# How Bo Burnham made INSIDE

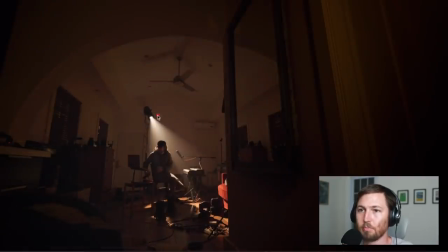So here it's just this one spotlight on him. He has a different mic. I don't know if he's used this microphone before and I missed it. Before he was using like an SM58, which is a microphone used for live vocals a lot.
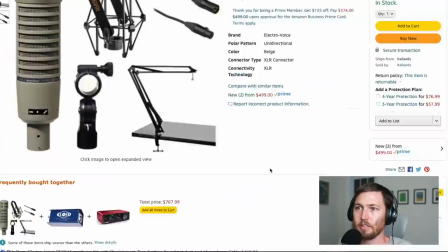This is an RE20. This is what it looks like. This one comes with a bunch of stuff.
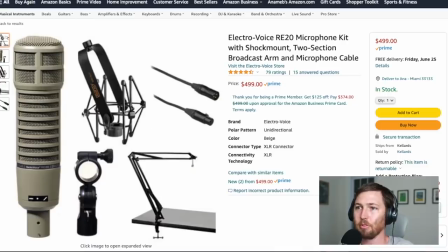It's usually used for like broadcast and like radio stuff, but a lot of people do use it for vocals and it's a dynamic mic also, so it doesn't capture a lot of the room sound.
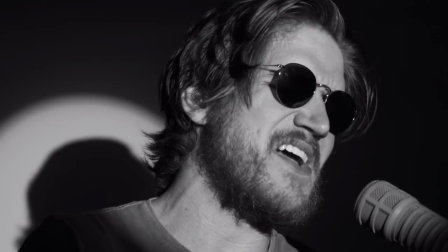He used it back on the intern video. Here you can pretty clearly see it. I think he went with this one because it's a little more old-timey looking and he was going for this like Ray Charles thing.
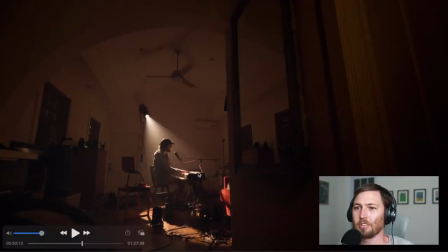I'm guessing that Yeah, like which microphone he uses for which songs. A lot of it is just like to keep it visually interesting to switch it up.
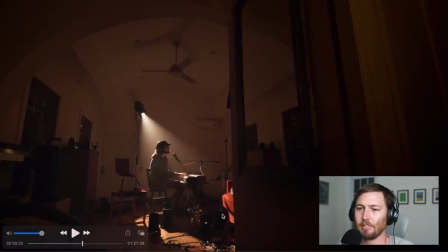Because usually when you know what kind of mic you like for your voice, you know, you just kind of stick to that one.
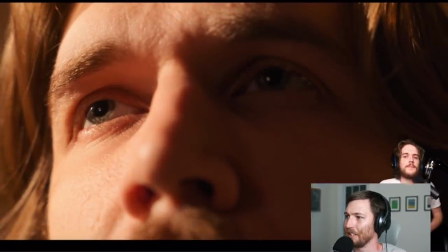Okay, the Twitch streamer one. Let me move my camera. It's funny because this is kind of like exactly what's happening now, right?
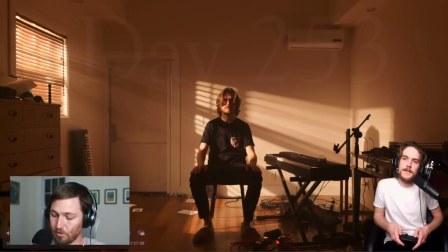I'm a person inside of the video. Okay, so he had to either record this part first or this part first, right? I think he recorded this one first because it just seems easier to manage that way. like he just records himself you know walking around and
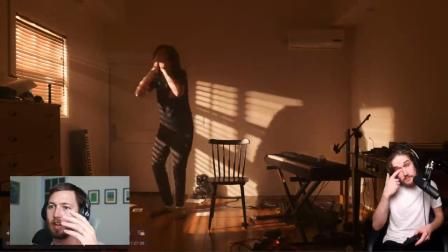doing stuff i mean he obviously pre wrote the whole thing he kind of just does the actions that he knows he needs to do here he's just kind
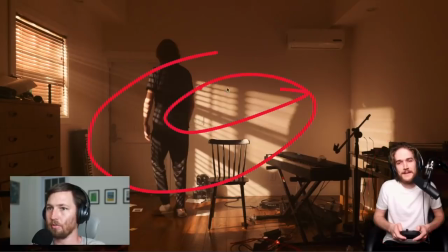of like reacting to what he's seen like he's watching on a screen this you know pre-recorded video and then so he's just like reacting to it or like he knows what he's about to do so he's like i guess i'll make him cry but he he knows like when he's about to
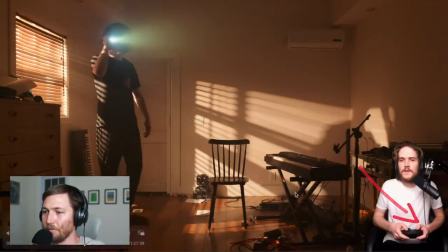cry so he just presses the button before he actually does like move his thumb when he like as he turns you can see his thumb is actually
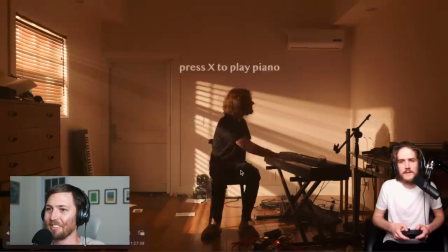turning with him like it actually took some time to make it look like he really is playing the game and then the way twitch people do
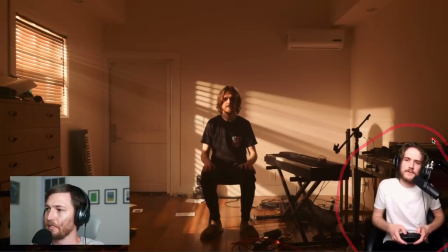this is just with a green screen right that's pretty easy to do okay so
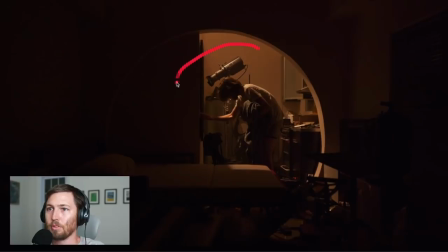here you see that old timey big spotlight in the background
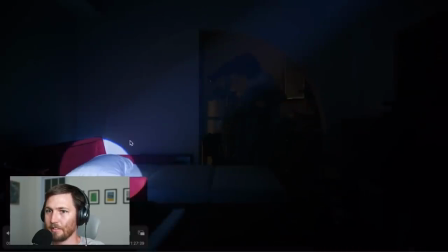here but then now there's another spotlight so that's how i know there's got to be two spotlights he also has to turn that spotlight on so over here when he turns off the light he probably reaches down and grabs like a remote and then turns this spotlight on and then you know finishes the scene stuff like
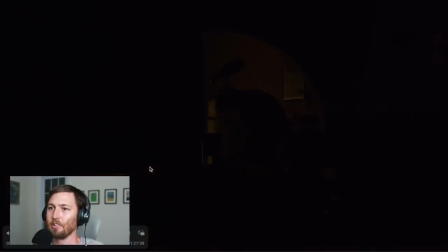this could so easily go unnoticed that like this spotlight somebody had to turn it on right and he had to do it so he
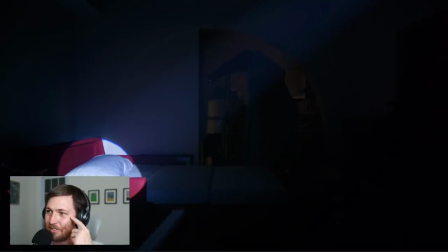has to be like pretending to get the bed ready but then also like no okay in this moment i'm gonna reach the thing point it put it down
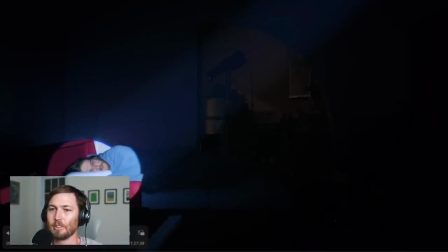anyways that's like a really trivial one that i don't know could have easily given him a lot of trouble because maybe the fucking remote doesn't
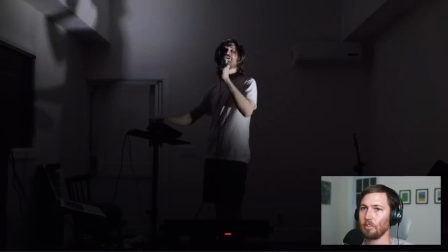work sometimes okay so this one is similar to the turning 30 song where he's listening to the instrumental of the track with all the background vocals and everything and he's recording the lead vocals
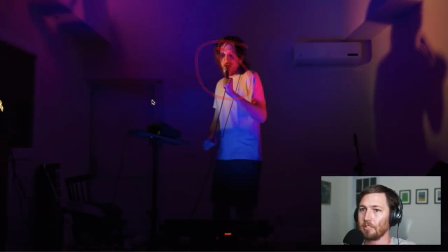on that microphone and then he's controlling all the lights and stuff live on this one he's not like doing
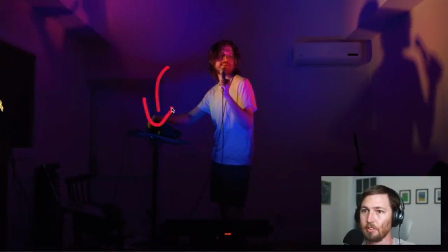the pedals you know he's controlling it with his hands with this device that we saw earlier i don't know how that device works but i'm guessing there might be some like presets or something where you just press and then it gives you the next lighting setup uh so there's a few lights you can see him in a second so now he's got this one going this way and this one right here going that way that's what's creating these
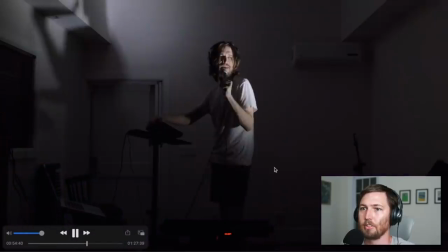shadows this one's more like pinkish this one's more yellowish and you can see him you know triggering them here and
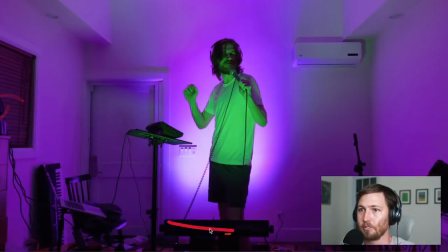so now those two lights are turned off he's got one in front of him that's pointing green at him and there's got to be one behind him like at his feet pointing up at the wall which has like the pink light so like here well that light goes white and then you get
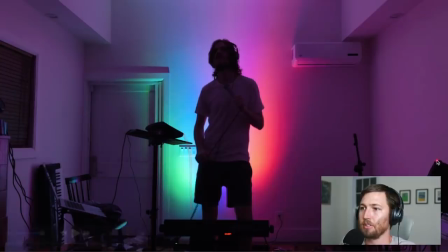the rainbow lights in the back so I'm guessing that you know he preset all of these lights to do these different colors depending and then he has ways of
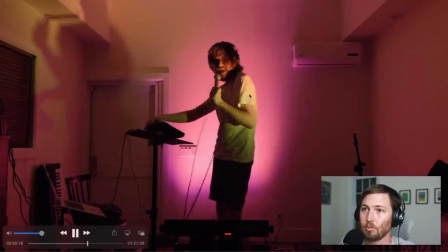telling it now be white now be colorful you can see he's wearing his uh big like over the ear headphones on this one versus
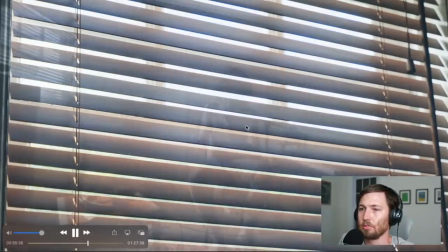the last one he had the in-ears why i don't know another super cool shot of some blinds this is the other uh keyboard i was talking about that uh
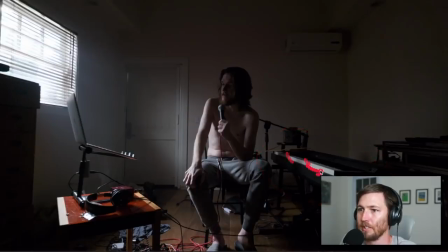looks like a little more hefty right like these look like actual keys that feel like piano keys and they probably have piano sounds that he uses to record and it probably uses this to play live. It looks like the lighting here is just coming from the window, which makes it look cool and natural.